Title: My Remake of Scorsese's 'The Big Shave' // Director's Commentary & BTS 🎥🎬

Even being able to at least basically do at least very much understand how every part of you know this machine works finally made another film i've no i literally there's no reason why this should have taken me so long to edit it just happened happened because i had some very heartbreaking news which kicked me in the ass to actually reconsider things and i reconsidered very quickly and i'm very shocked at how over i am um but yeah now for all the behind the scenes things i'm sure i will just add you know text because i can't remember what all of the things work. So enjoy the behind the scenes.
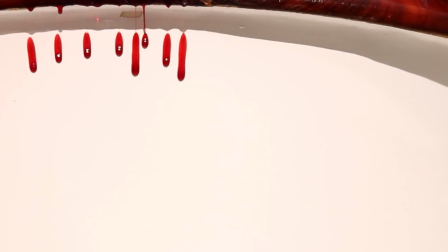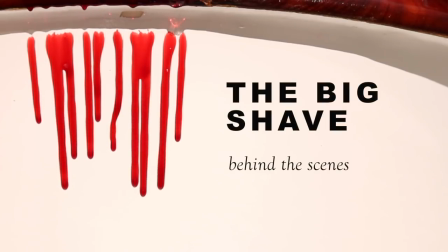I'm in my mum's car. It's raining. So I'm currently heading into town now because I'm going to get like just, I need the razor heads for the short film thing. This film, I think cost max eight pounds, which is like just a, it's a thing I need to do. You know, just need to make this for so many reasons. All the men's stuff. Oh look, here's where you get the women's stuff. it's all pink
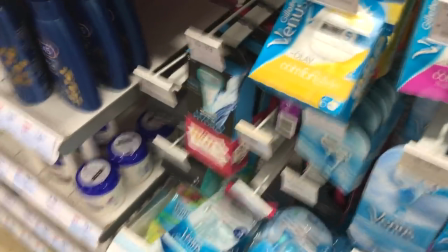why does it have to be the same thing it does the same thing feels like a pink razor makes more of a point doesn't it hmm back in the car it's so rainy I got ID'd for buying a razor the one that I got is pink so it's like five pounds but like why am I being ID'd so I can shave my bloody legs you Okay, so I am on set. I've basically been arranging the bathroom.
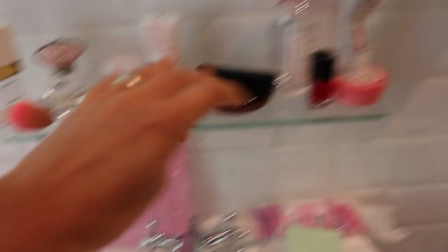Here I am. I basically put loads of crap on here. As you can see, it's very pink toned.
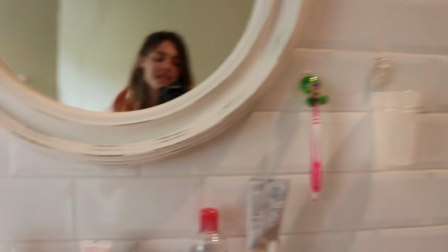So I went sort of working with it. The thing with Scorsese is it's all very white and red.
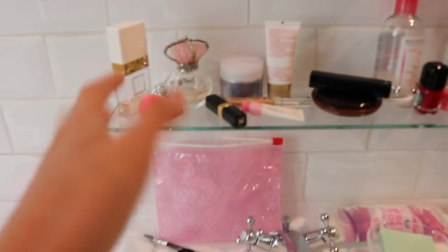But I just have to add the pink in basically.
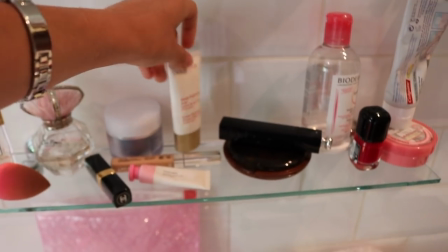Basically, something I learned from Georgia, I've turned around any brand names so that that kind of works.
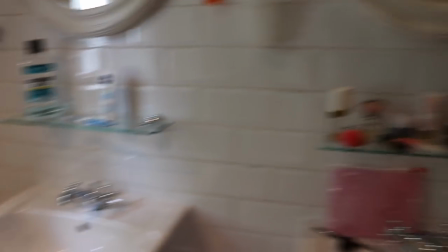and this is the boy one. You can kind of see the point I'm trying to make here
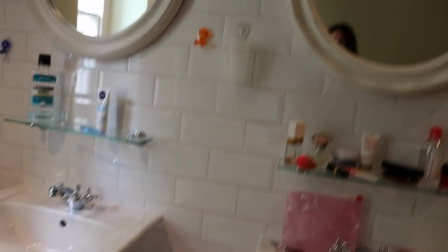yeah it's very... if you don't get this you're dumb you know you're stupid.
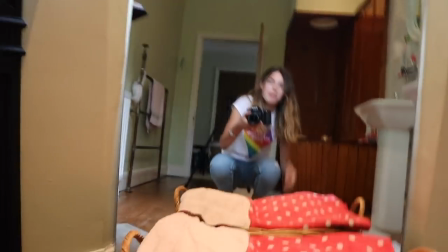I've also moved in this mirror this is usually in my brother's room because I need obviously like Scorsese
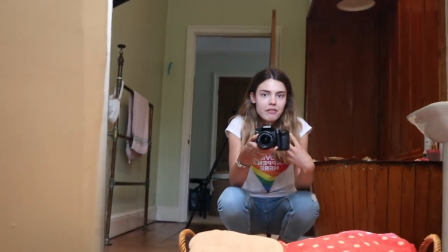works a little like the mirror and the face and I'm not gonna have that like I don't really want my face in it it's not the point of it.
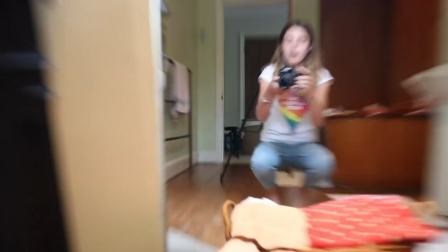So I'm basically gonna come here, check my legs out, my tail's pink. We have a family photo in here but I've moved, you know the ones I have in my room I basically put one of these here.
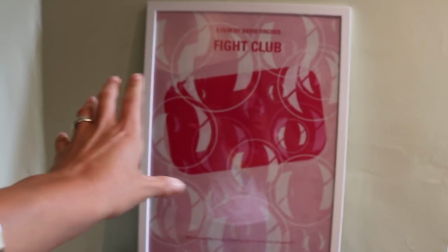This is my Fight Club poster but it's got bubbles on it.
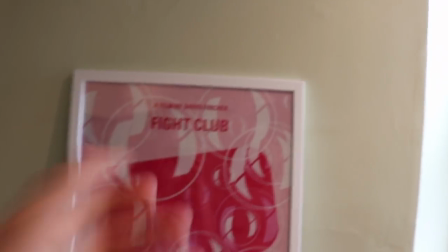Hopefully you'll just see the bubbles in the soap and if you look closer you get the reference.
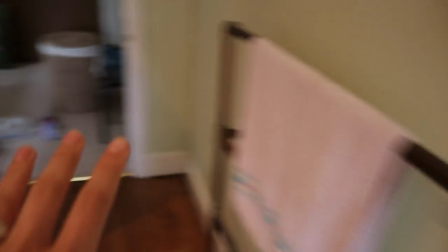Obviously this isn't my one pink toned towel, it's all the crap I've taken out. Here is my tripod.
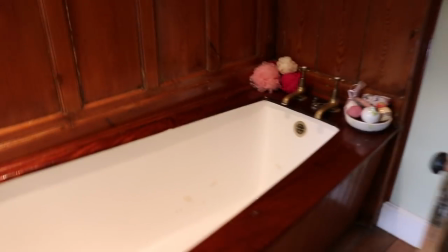Right so the thing is though, my brothers broke this store, so I don't know from what angle I'm gonna shoot this because you can see it's a very white bath.
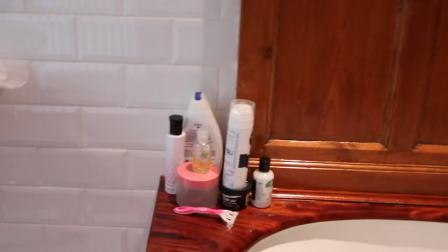It's an original bath so I don't know how the fake plugs gonna work. I've got my little set up there. I basically just have to do this now.
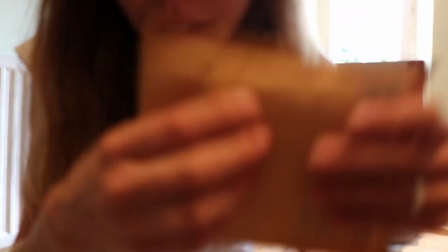I've got the fake plug here.
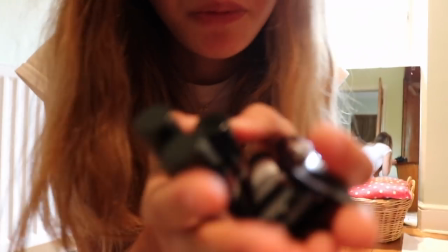Yep. The more I was watching Scorsese, the more I was so happy I've got this much.
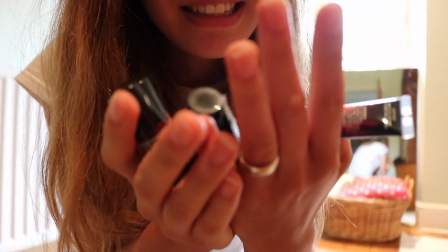Like, let's do something with this.
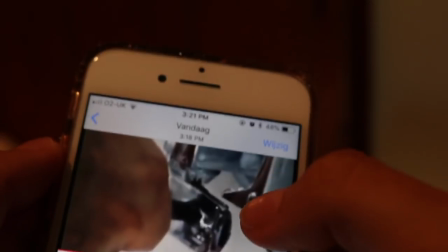What I've just done is I've gone through the short film and I've actually just like screenshotted loads of the shots so I actually know what I'm doing.